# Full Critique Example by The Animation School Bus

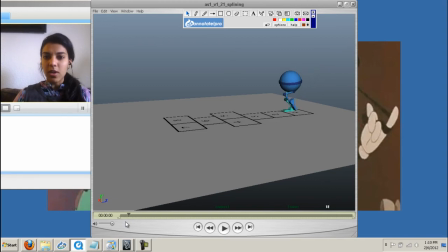[15:48]
so I think one of the biggest things you can work on is timing right
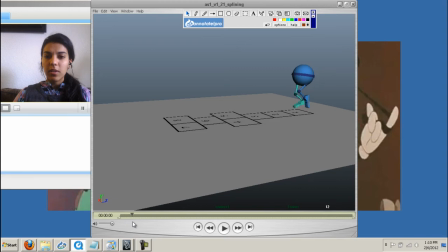[16:02]
now looks like the character goes like really a bit slow and then I also feel like you
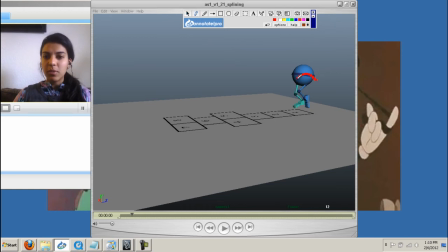[16:17]
could still exaggerate when the character jumps at the top of all these arcs for the hips. I think you can definitely make the top of that arc bigger like that. I'd probably say that in almost every single jump
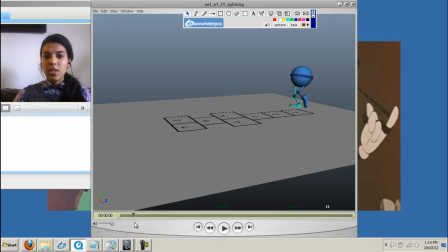[16:37]
because it kind of looks like he's not really leaving the ground very high, like he's very close to the ground. So I'd make those arcs a bit bigger at the top.
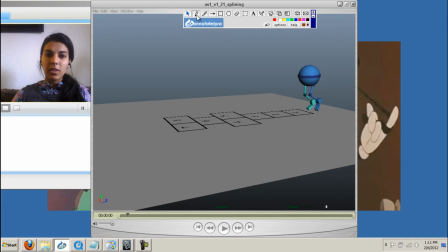[16:54]
That way, so that you can, you know, when this character, his foot's leaving the ground, it's leaving the ground, but it's really kind of, it's almost, it's pushing off that ground, like you can feel that leg, you know, really pushing off the ground, as opposed to if the legs are always bent,
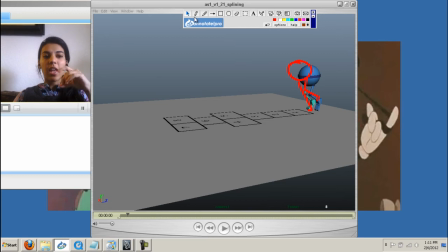[17:14]
and they just keep staying bent, it doesn't look like you're getting that graphic like shape from a bend to a straight to a bend, you know, it doesn't have to be a full straight either, just to really feel more of that, that push. and then, let's see, 5
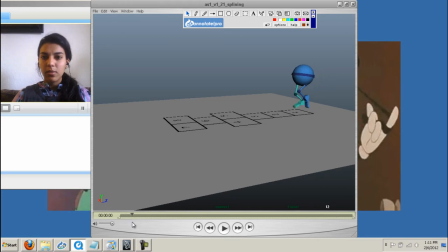right now it's 5 to about 14, so you're spending 9 frames for the character to get up when I think you could actually do that, it may be like 6 frames, you know make it snappier,
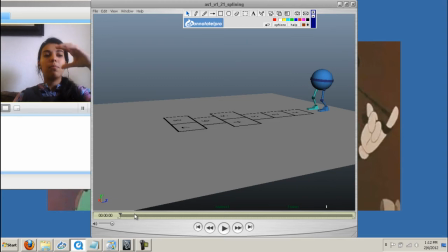[17:51]
you know, like bounce, bounce, bounce, bounce not bounce, bounce and you're making it faster
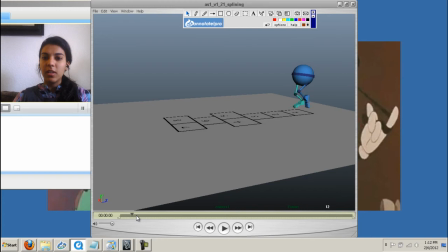[18:04]
here 15 to 16 but it's like also kind of remember that when it's just the same thing as the bouncing ball you know as it's going up the dots
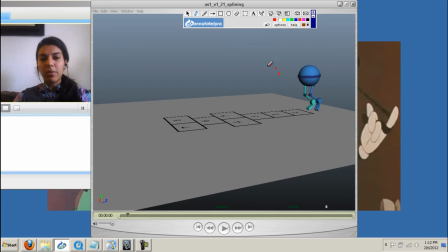[18:22]
you know he's going up against gravity and your dots are about that space and then when he gets to the top he's kind of hovering a little bit right that air but then once he starts going down these dots all start spreading faster and faster And your character right here,
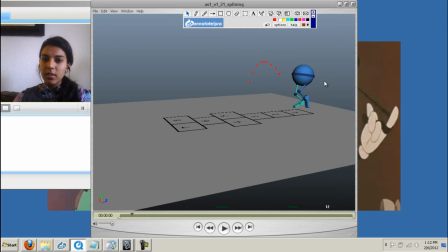[18:36]
he's going up, but right here he hangs, and then right here on frame 12 he's starting to come down. And 13 he's also going down, but he's still traveling a very small amount.
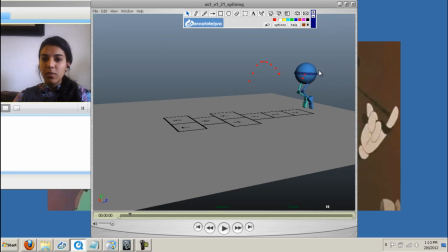[18:49]
Once he starts that descent down, which is basically frame 12, 11 to 12 he starts down, 12 to 13 he needs to go farther, 13 to 14 he needs to go farther, see how he's barely moving, and he's going down.
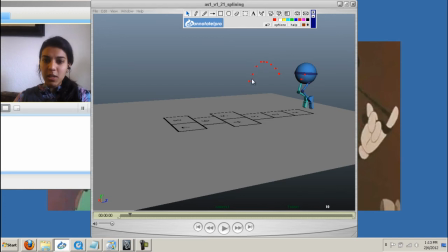[19:06]
So you have to make sure that once you start coming down, that speed starts incrementing, right from the first frame he goes down.
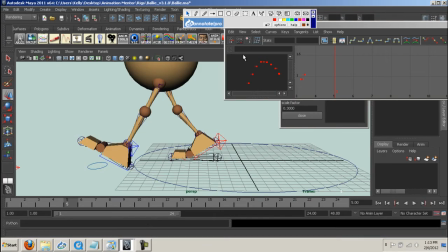[19:15]
And that's the whole part where you're going to go into your graph editor, and on your Translate Y,
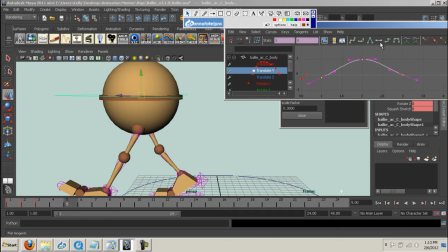[19:21]
you might have something like this, but this is a part where right here on this frame,
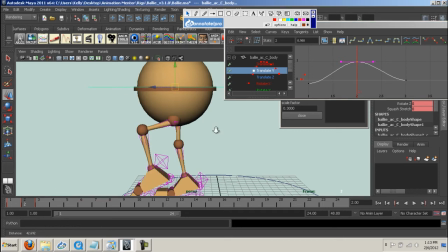[19:30]
I'll actually open these up a bit.
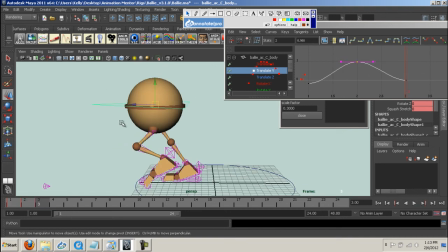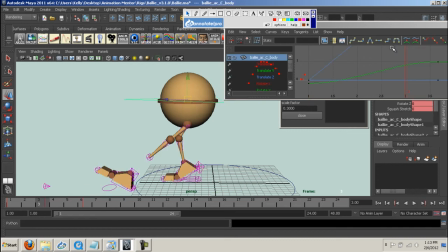[19:45]
Ignore the legs and all that crazy stuff.